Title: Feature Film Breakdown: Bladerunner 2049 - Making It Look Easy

All right, everybody. Hello and welcome to another feature film breakdown. We got a special one today I don't think we have done a Roger Deakins film on the YouTube version of these breakdowns And I have looked at every single one of Roger Deakins films on the patreon site. They are all up there They are my favorites to look at. He is the inspiration for the framework He is the look that I at least myself that I am trying to achieve In every single frame that I'm doing I'm thinking about the influence of Roger and his ability to make, really, which is what we're looking at today, his ability to make something that is incredibly mundane and boring on the page just look phenomenal. And to be able to have the consistency to do it time and time again, it's not an accident, right? He is making very specific choices about the way that he is going to approach something. And you never see him painted into a corner where he can't get out of it or he can't light his way out of it or he can't frame his way out of it. Every decision is putting him in the best possible position to be successful no matter what the location is or what the build is. And that's exactly what we're looking at in today's little snippet. If you want to see the entire breakdown of Blade Runner, you can go over to the Patreon site where you can find all of these breakdowns, plus a whole lot more from the past. There are hundreds of hours of breakdowns there. Find the link in the description below. So what the scene we're looking at today is it's just one person in a room sitting by themselves. And it's almost like a white-walled room as well. it's like okay well how do we create depth and how do we make that interesting and how do we cover it in a way that we can light it to have some shape because the last thing we want to do and what you will never see in a Roger Deakins picture is you will never see flatness right you will always see that third dimension used and created with the lighting to make that roundness to deliver those layers that will make you feel involved in the picture right coupled with the lens choices, coupled with the blocking. These are the things that deliver that consistency over an entire picture. And nobody does it better than Roger. It is certainly not an accident. Okay. With all that being said, let's have a look at this little snippet from the breakdown of Blade Runner.
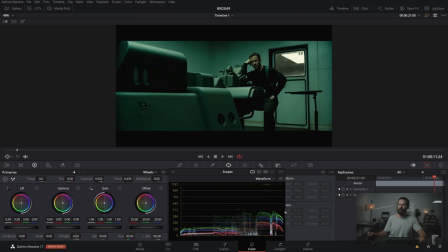Okay. Well, let's just take a look at this. First of all, just look at the color that is inside of this room and then look at the levels, right? We've got this thing out here, which is playing up in this region but everything else everything else way way way down and just first glance what's the thing that
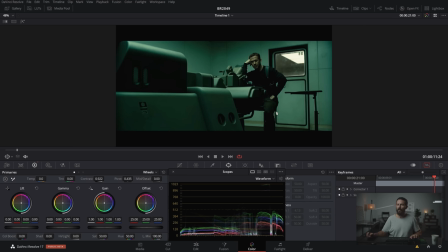sticks out the most for exposure his face all right and if we come in let's see if we make this bigger whoops it's Blade
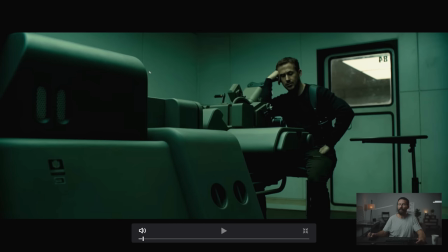Runner okay what things are going on here well corner of the room always first thing that jumps out to me corner of the room right we've got depth with the window in the background plus that little light back there right if you come up three inches.
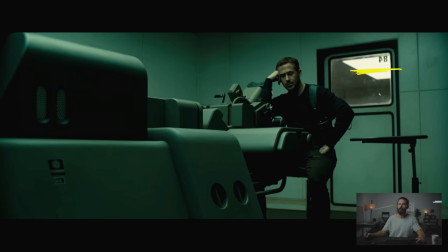You know, you cut this in half now. You come up six inches and this thing isn't completely gone. So, again, even if you know all of the elements of the framework, if you're not there on set paying very specific attention to this stuff, which is why Roger likes to operate so much,
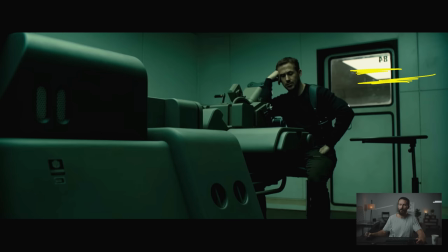these little tiny incremental shifts, it just makes such a big difference in the composition, which is the power of the frame, right? You're dictating what people see. Any micro movements in there. It has such a big impact. Other thing, leading line, look at this thing, right to where we want you to look, okay?
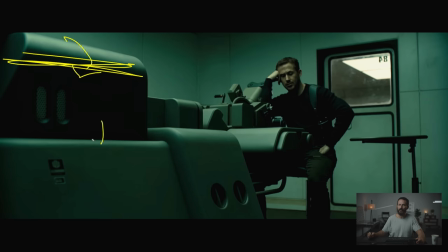In terms of the light, the fall off over this thing, you can feel the light at every level falling off. It's so soft, but there's a big difference. Like, this is a hard scene to light, right? Because it's essentially a white-walled room with this big-ass machine in the middle of it, and it's a fairly long scene.
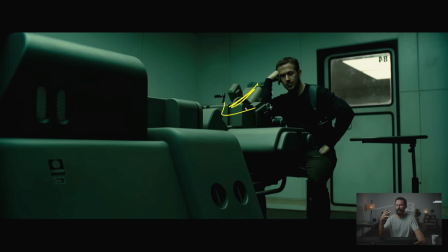I think this goes for a few minutes here. We're just him looking inside of this machine, right? On the page, it reads very blandly, very boring. It's like, okay, guy sitting in that machine talking to his imaginary girlfriend. What are we going to do? Well, number one, take a look at the shape in the background, right?
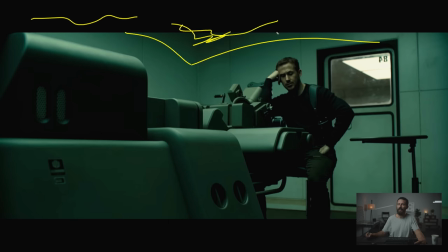Just keeping level as much as we can off that wall, but it's not about making it black. It's not about trying to make it dark just for dark sake. We're trying to draw attention here.
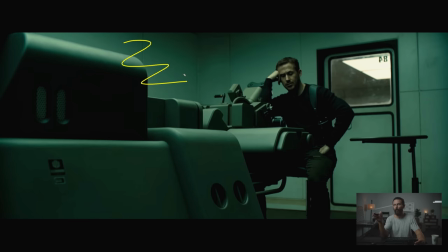So we don't want to take this away and looking at this stuff for hours and hours and all of the scenes in all of the frames, in all of the movies, you know, people harp on with the one constant negative feedback on people that don't understand what I'm talking about when I mention
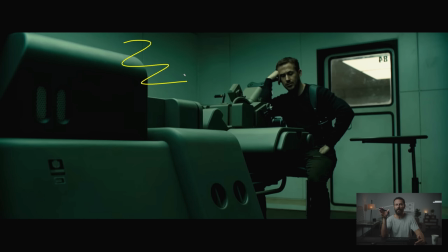the framework, is that it's too formulaic, that it can make shots repetitive. But in fact, it's the exact opposite. Because it's a jumping off point. If you tick off all of the boxes, everything else in every single movie, in every scene in the movie, in every location, with all the different costumes, it's always going to look different, right?
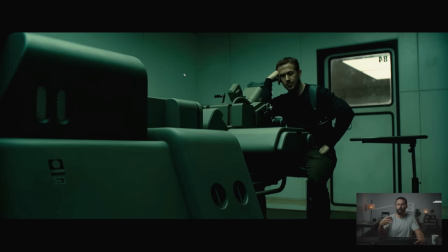You can play the colors in a million different directions. So you can do, you can start the same way and fast forward through all of those choices. So at the end, those little one or two inches that do make a difference, like in booming up or booming down or panning left or panning right, those little decisions, well now your mind is clear to those because you've checked off everything else, right?
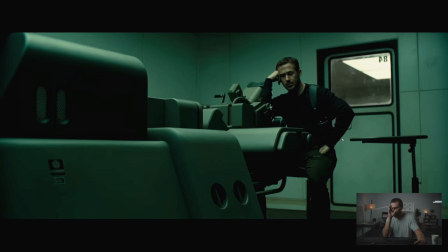You've already done the work that you can do offset, which is the framework, which is understanding what are my core principles for making this thing look halfway decent. And after that, then it frees you up. But this, how else are you going to light the scene? I'm thinking of Sicario in the interrogation scene. He does a bunch of stuff exactly like this.
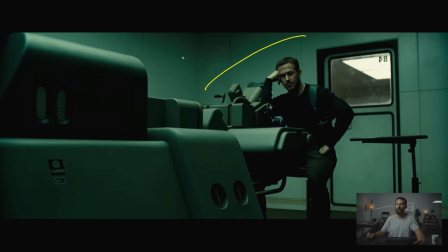And it always feels a little bit different, but it always feels so balanced. And here, what I'm talking about for background balance, there is nobody. It doesn't matter if you don't like Roger's style of cinematography or his camera work, his lighting, there's no one that balances the ratios better.
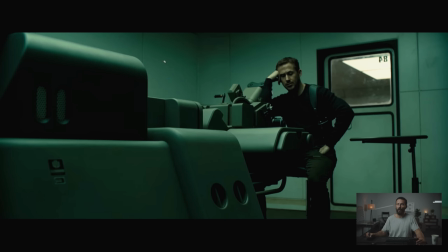there's no one. So, that is a trained skill. Everyone should be able to get that good, but then you have to have the taste as well, which is the hard part to get, right? We can't get the taste, but the skill of saying, okay, how do I get this back here? This is the room tone, right? How do I get this room tone to just the right level?
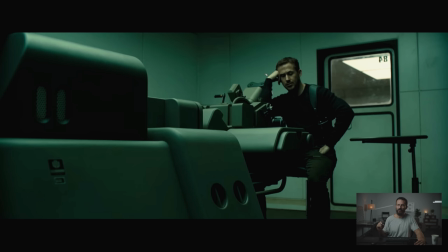Not so much that it's dark and doesn't make any sense, but that there's just enough light so it doesn't distract from Ryan Gosling's face. Then, the other big thing, right, which is key to making an overhead shot like this look halfway decent, is where is the shadow on his face?
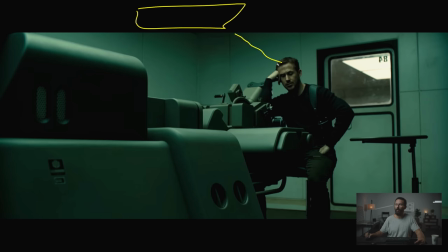The light is up here, but we know that we can't just have top light or there's going to be no shape. We need shape. We need shadow towards the camera. So the top light really sort of ends, you know, if you're talking about his head, it's got to land somewhere in here, right?
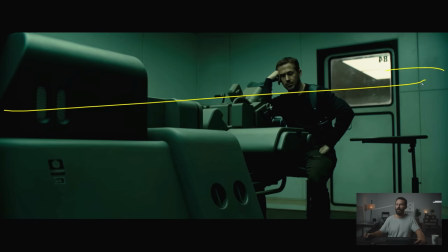Because you don't want it spreading on that side of the cheek because this is our line running right through his face, right? Coming right out of the forehead, running right this way. This is the line that the camera's going to stay on for this whole scene, this side of the room. So we want the shadow to that side, but we want the top light look because that's what this room is giving us, right?
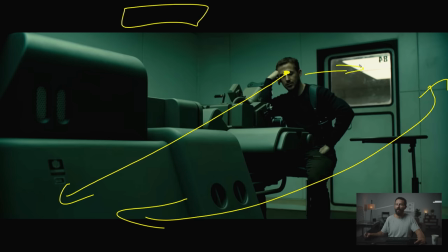This whole little police area, this station is all top lit, right? So we got to keep in the theme of it, but how are we going to make it look halfway decent? So, okay. Okay, number one, even though we're going top light, it's top light pushed away.
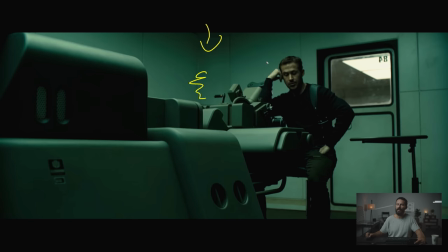So back that way towards the back of the room and away that way, left of the line.
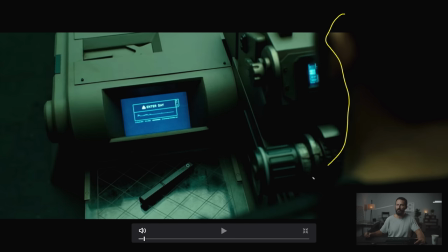Okay, very, very important because that little micro movement gives us this shadow to camera, shadow, shadow, shadow to camera. Look at how soft the shadows are, right? It feels like there is a, you know, a six by six right here, right outside the frame. and this is the credit card shot, right?
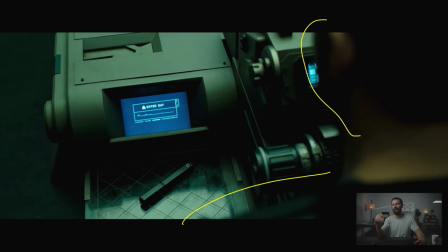We're over the shoulder with some layers and this is why I constantly repeat these things because in your mind, if I say credit card shot and you are a veteran listener of the podcast or you're a veteran Patreon supporter and you have seen these breakdowns a thousand times,
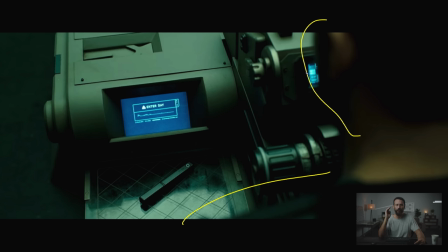it still helps because now I should instantly say credit card shot and you in your head should have the five solutions that you know you need to get to. Now, why is that beneficial to have those five solutions? Because boom, you already know who to tell, what to do, what equipment we're going to need, what we don't need, more importantly,
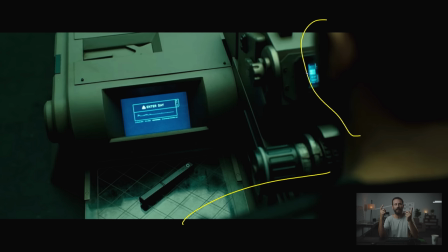what's going to be important to remember as we're watching through the frame when there's 10,000 different things going on on set. And you're like, what do I have to focus on to make this thing actually look good? What's for lunch? Who am I? Who's this person at the camera? Am I operating? Any of this stuff, you got to just, there's so much shit going on on set. So the more, rather than, you know, we're trying to skip ahead in time.